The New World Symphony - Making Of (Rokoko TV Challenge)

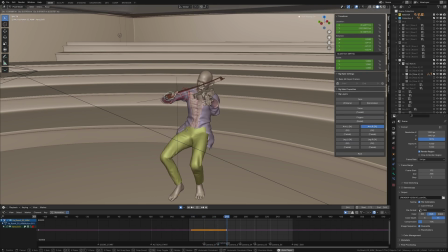499s
So I live recorded an additional layer of right hand movements by moving the IK hand with my mouse, matching to the music.
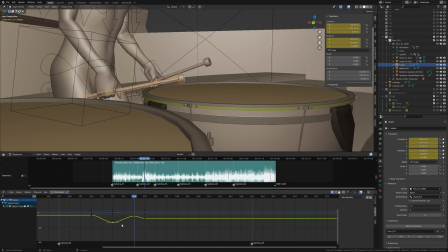506s
Another example is the percussionist.
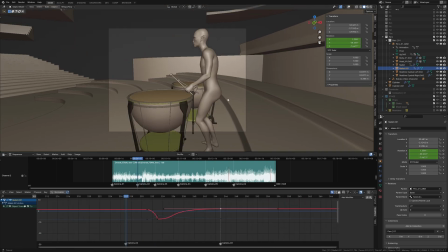508s
As they hit the timpani, the mallets should bounce back and rotate inside the hand around the index finger and fall back down following a gravity curve.
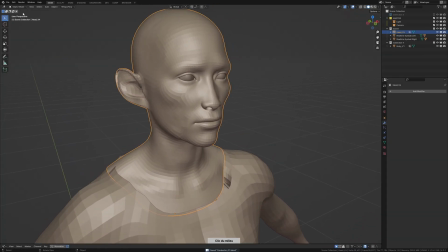516s
Now moving on to the conductor, he needs a unique design to stand out from the musicians,
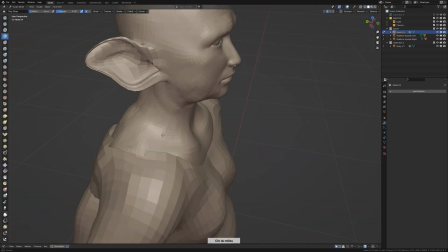521s
and obviously big music equals big ears, and 4 arms instead of 2 for maximum conducting.
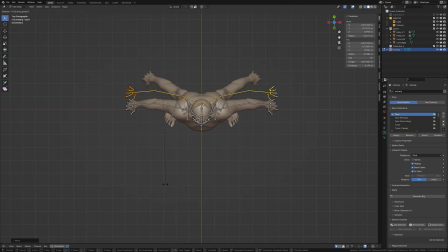527s
And the modular aspect of MetaRig made rigging the 4 arms very easy and straightforward.
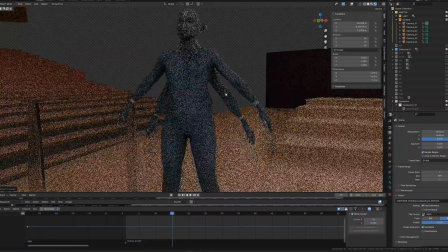532s
Since I had multiple takes of the conductor animation, I could use a constraint system similar to the other musicians to bind each arm to a
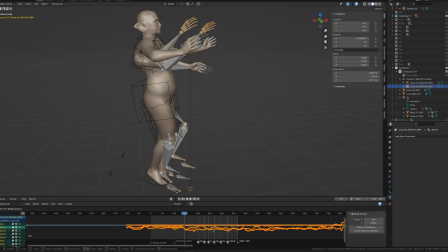539s
specific take so that I could focus on each arm independently for full artistic direction.
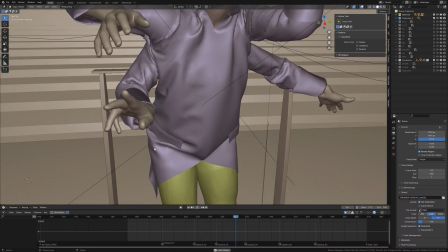544s
Now, one aspect I really wanted to incorporate into the conducting animation is the hand movement of the beat pattern.
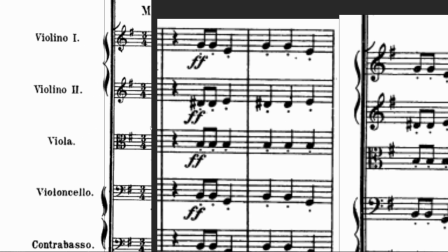550s
The 9th Symphony 3rd movement is written in 3/4 time, meaning that each measure consists in 3 beats.
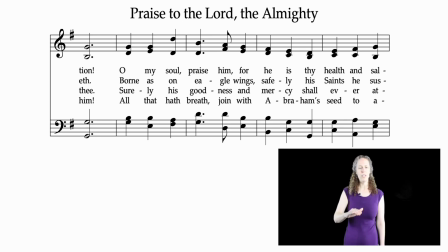556s
And here's an example of how a conductor will mark this beat with his hand. To make this hand motion as fluid and smooth as possible, we need to go from broad to finer.
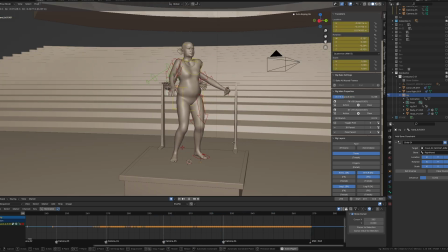565s
So we start by blocking out the overall position of the hand, paying close attention to the momentum of the arm as it stops and goes back the other way.
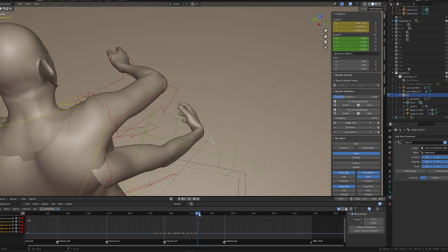572s
We can then add some rotation to the whole hand and make that rotation lag behind the location of the hand.
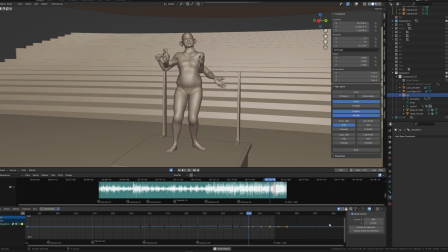581s
And finally we animate the fingers, and we make them lag behind even more. And now the overall hand animation looks fairly fluid and smooth.
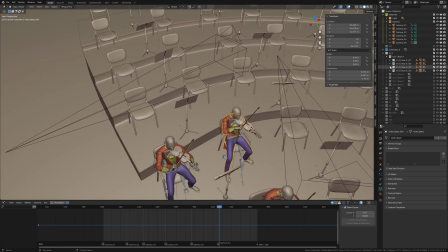589s
Now for the clothes, I relied on instances to make everything super easy.
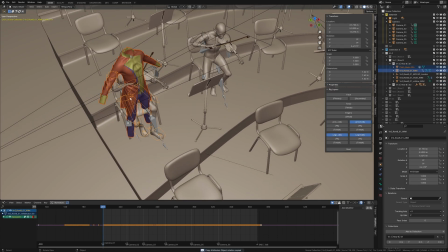593s
While each armature rig is unique, the body and head meshes are all instances of the same mesh, and all clothes are instances of the same clothes mesh.
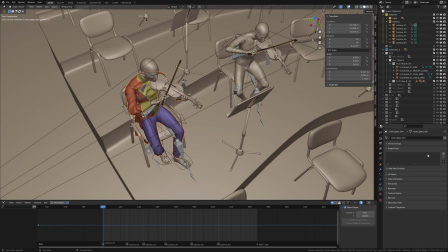601s
That means that everything shares the same UVs and weight painting, making rigging the clothes to each unique musician's animation a very simple process.
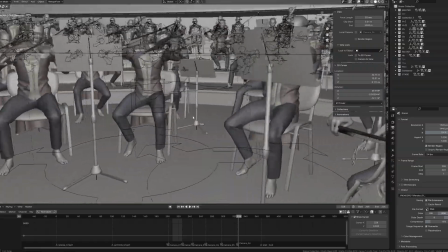609s
I've skimmed over some of the details, but that were the broad lines of the scene animation.
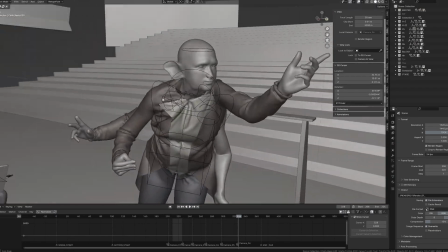614s
I hope you guys enjoyed the behind the scenes as much as I enjoyed working on the animation.
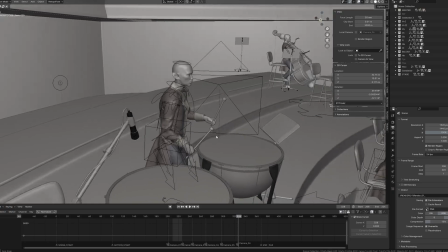618s
And alright, take care guys, see ya!